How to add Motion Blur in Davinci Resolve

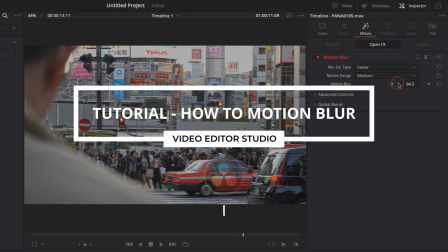Hi everybody, Jeremy here from Video Editor Studio and today I'm going to share with you how to use motion blur directly in the edit page of DaVinci Resolve 17.
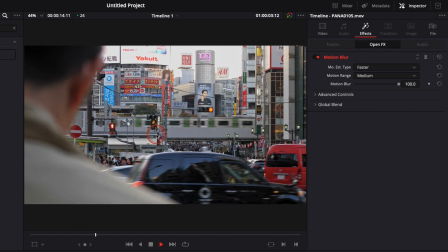Let's check it out.
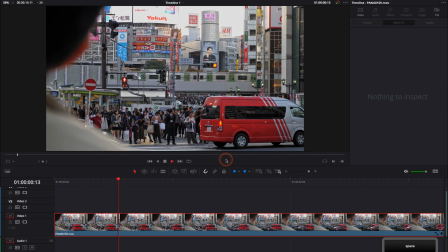Alright, so we're in DaVinci Resolve 17 right now, we're on the edit page and as you can see I have a clip in my timeline that I took in Japan.
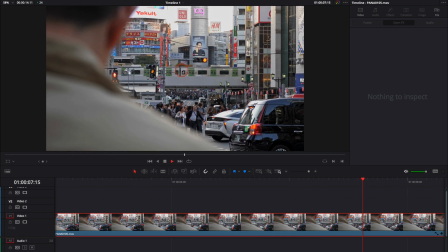There is quite a lot of movement right here with those car and the train at the back but there is not so much motion blur because I took it in slow motion.
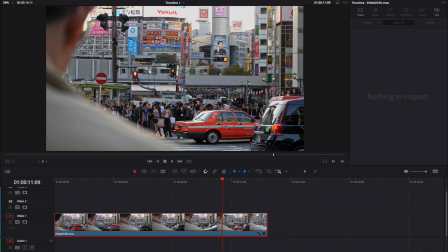So what I would like to do is add a bit of motion blur so those car look a bit more cinematic and it looks a bit more natural
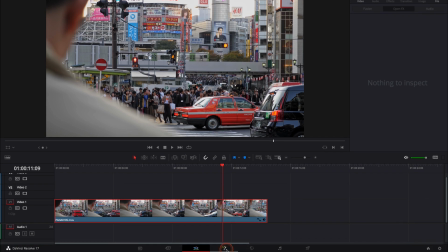to do that usually I would have to go to the fusion page but now I can do it directly in the edit page with the latest version of DaVinci Resolve and to do that it's very very simple we're going to go over to the effect library down to open effects and
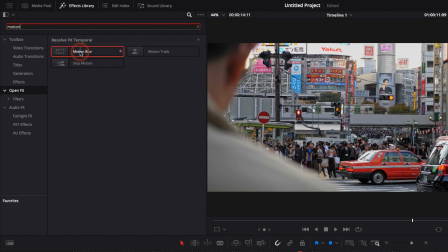here I'm just going to go with motion blur I'm just going to drag and drop the motion blur onto my clip and here if I go over
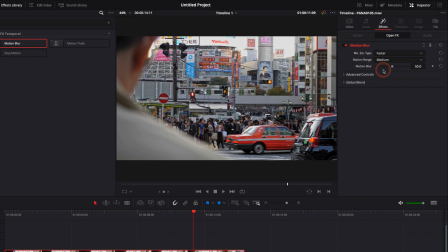to my inspector click on effects I have the motion blur I have the slider right here where I can adjust the strength of the effect.
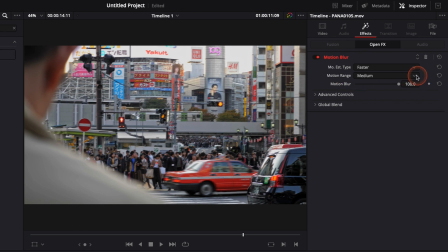For the sake of the video, I'm just going to add it to the maximum to show you the before and after.
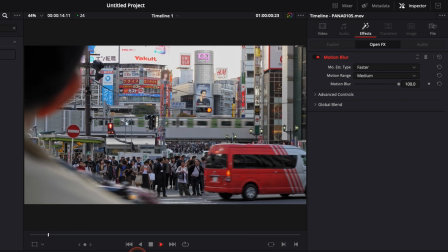So right here, as you can see, it adds a lot of blur to the car and the train.
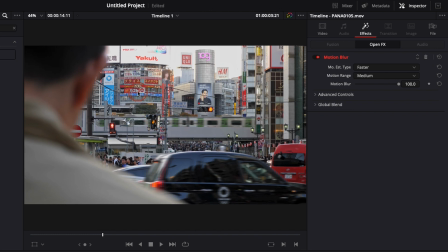But back there, the billboards that stay still weren't affected by it. Same as the main character right here in the frame, they weren't affected. It only affects the things that are in movement.
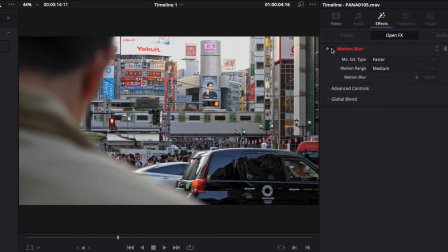So right now, if we turn it off, as you can see, it was very, very sharp at the beginning. and now only the object in movement were affected
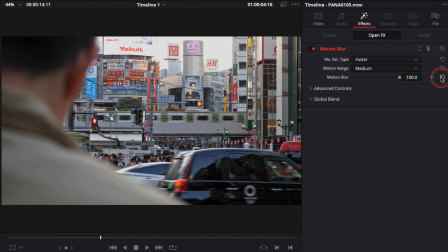it's more cinematic it looks more natural but usually you want to be very cautious with it and not add too much of it otherwise it might look very very odd but here if we do a strength of 50 I think it's pretty good let's see how it affected the image turn it off
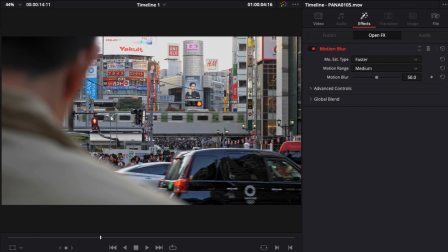on on off yeah it looks pretty good I like it let's do a side by side now you can see the before and after side
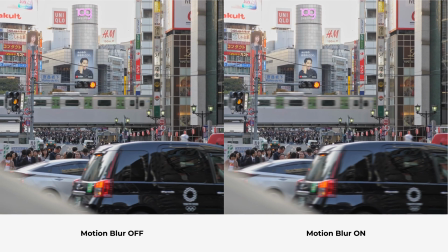by side it's subtle but in my opinion those kind of detail make a big difference in making your footage look more natural and cinematic.
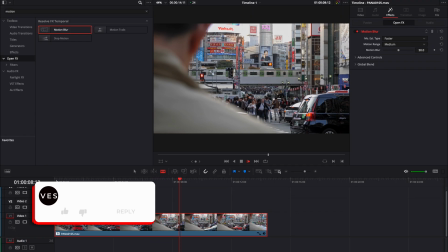Alright, I hope this video was useful, let me know in the comment what kind of video you would like to see next, don't forget to like and subscribe and see you in the next one.
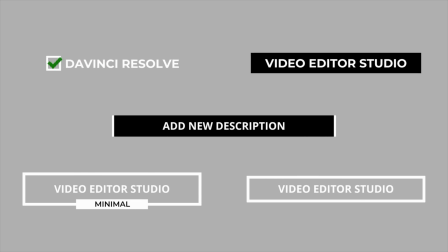Bye! Improve your video and speed up your workflow by using easy to use drag and drop templates made specifically for DaVinci Resolve.
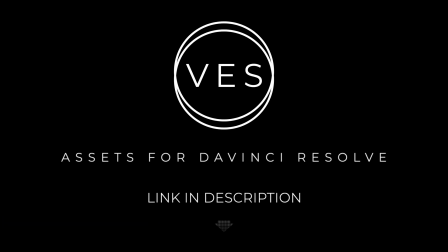Check it out on our website www.videodictorstudio.com